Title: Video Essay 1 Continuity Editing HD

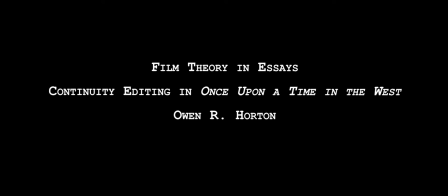[0:00]
Welcome, everyone. Today we're going to use the final duel scene in Sergio Leone's Once Upon a Time in the West as a way to understand continuity in film. Leone's films are meditations on violence in media. His goal with cinematography was to highlight the anticipation of violence over the actual violence itself.
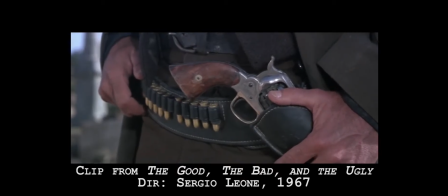[0:20]
He often structured his climactic scenes around duels built upon personal history and quests for revenge.
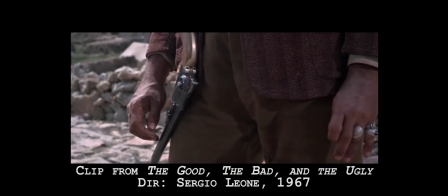[0:27]
These scenes often lasted 8 to 10 minutes, and are most notable for their pacing and structure.
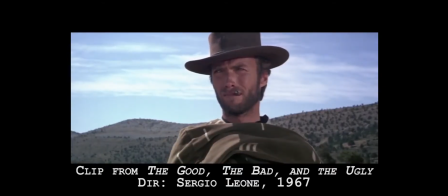[0:33]
Leone implicates the audience. We want to see violence, even though we abhor it,
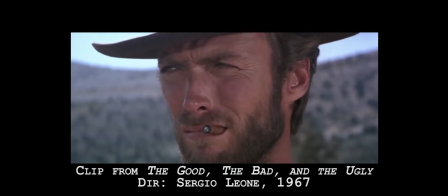[0:38]
and frustrates our desires by constantly stringing along the build-up to the moment, which ends in a flash.
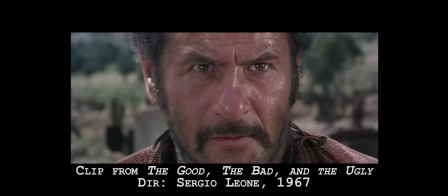[0:44]
At the same time, Leone wants to frame violence as a moment that results from a history.
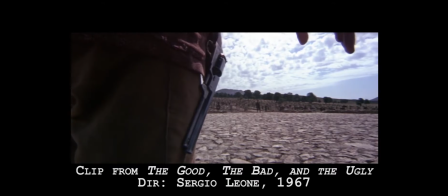[0:51]
The close-ups and extended takes are meant to force us into the characters'
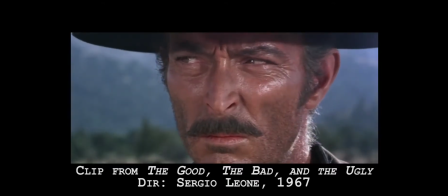[0:56]
heads as we build toward the flash of violence that erupts out of their gun barrels.
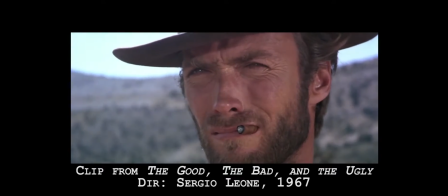[1:01]
Put simply, these are scenes where very little action happens, but tons of late character development happens.
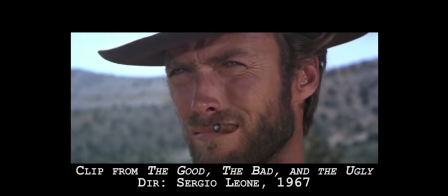[1:08]
Once Upon a Time in the West is a great example of this.
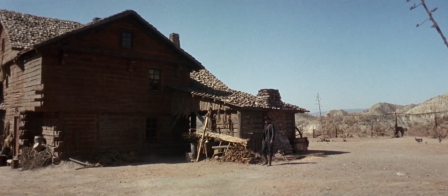[1:13]
I chose Once Upon a Time in the West's climactic duel between Frank and Harmonica to illustrate continuity, because the scene builds continuity not simply with the editing, but also with the cinematography, mise-en-scène, and sound.
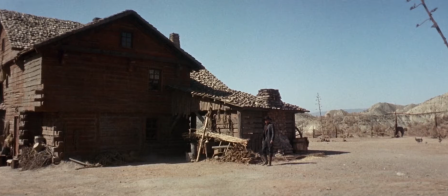[1:27]
The scene opens with a long shot of Frank moving right to left. Two things are important here. First, Frank's right-to-left movement is a kinetic theme in this scene. Everything that happens between the two men moves in this direction.
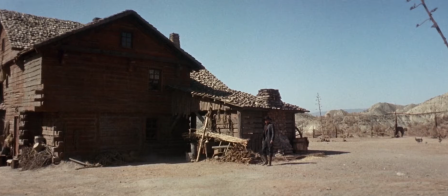[1:42]
Second, Frank stands alone at the outset of this scene, but Harmonica moves into the frame as the shot progresses. Leone uses closed framing here to indicate the ways in which Frank is trapped in his last stand, while Harmonica's open frame illustrates the way he is able to traverse boundaries throughout the film.
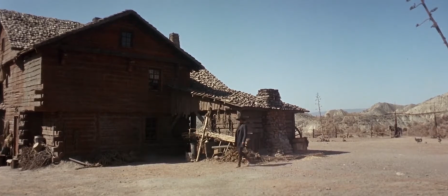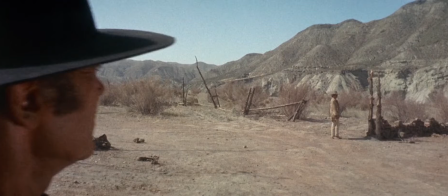[2:12]
The cut from Harmonica's close shot to Frank's close shot and back again is our first instance of continuity editing. Here, Leone maintains continuity by keeping both characters on the same side of the screen. Harmonica is on the right, Frank is on the left.
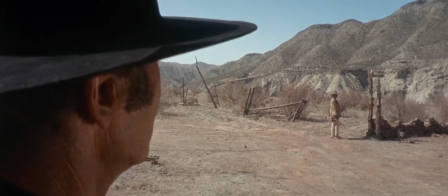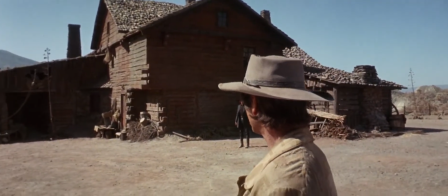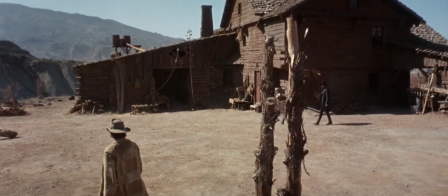[2:41]
Leone pulls back from a close shot of Harmonica to an establishing shot of the duel area as both men continue moving right to left.
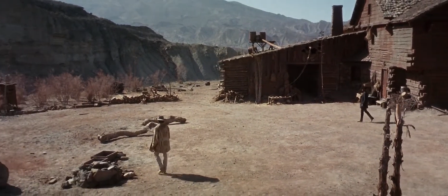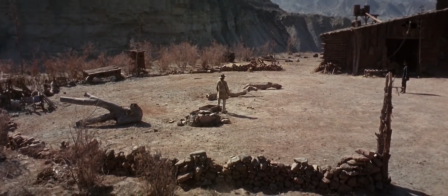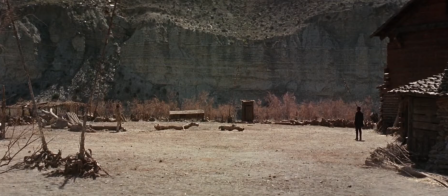[3:02]
The next cut, to a long shot, establishes the distance between the characters while also highlighting the landscape for the first time in this scene.
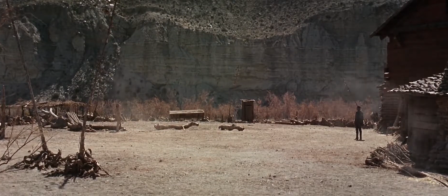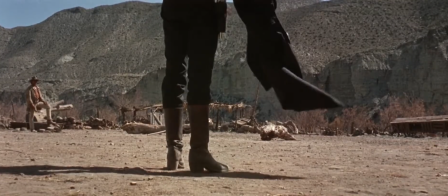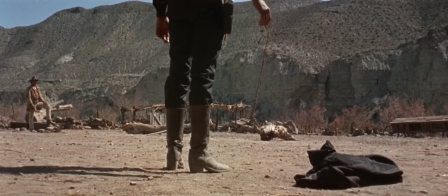[3:24]
Frank drops his jacket, forcing viewers to pay attention to clothing. Contrasted against the light browns and oranges of the landscape, Frank's sleek black outfit harkens to an industrial modernity. This makes sense given that Frank's entire story was based around running railroad tracks through settlers' land.
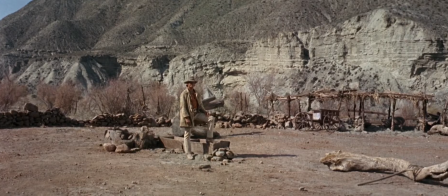[3:42]
Meanwhile, Harmonica's tan and orange ensemble aligns him with the landscape, with nature, and with the pre-industrial purity.
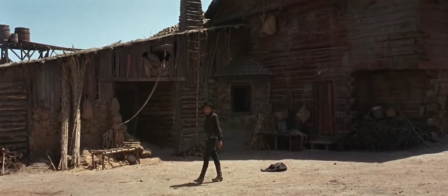[3:50]
As Frank moves right to left again, you'll notice that Leone mimics the same movement for Harmonica, even though Charles Bronson stands completely still.
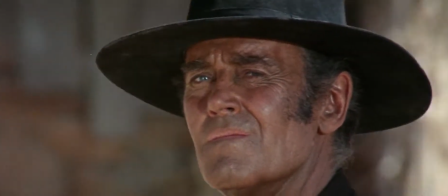[3:59]
He maintains the continuous movement through the editing of this shot until Frank finally finds his place and stops.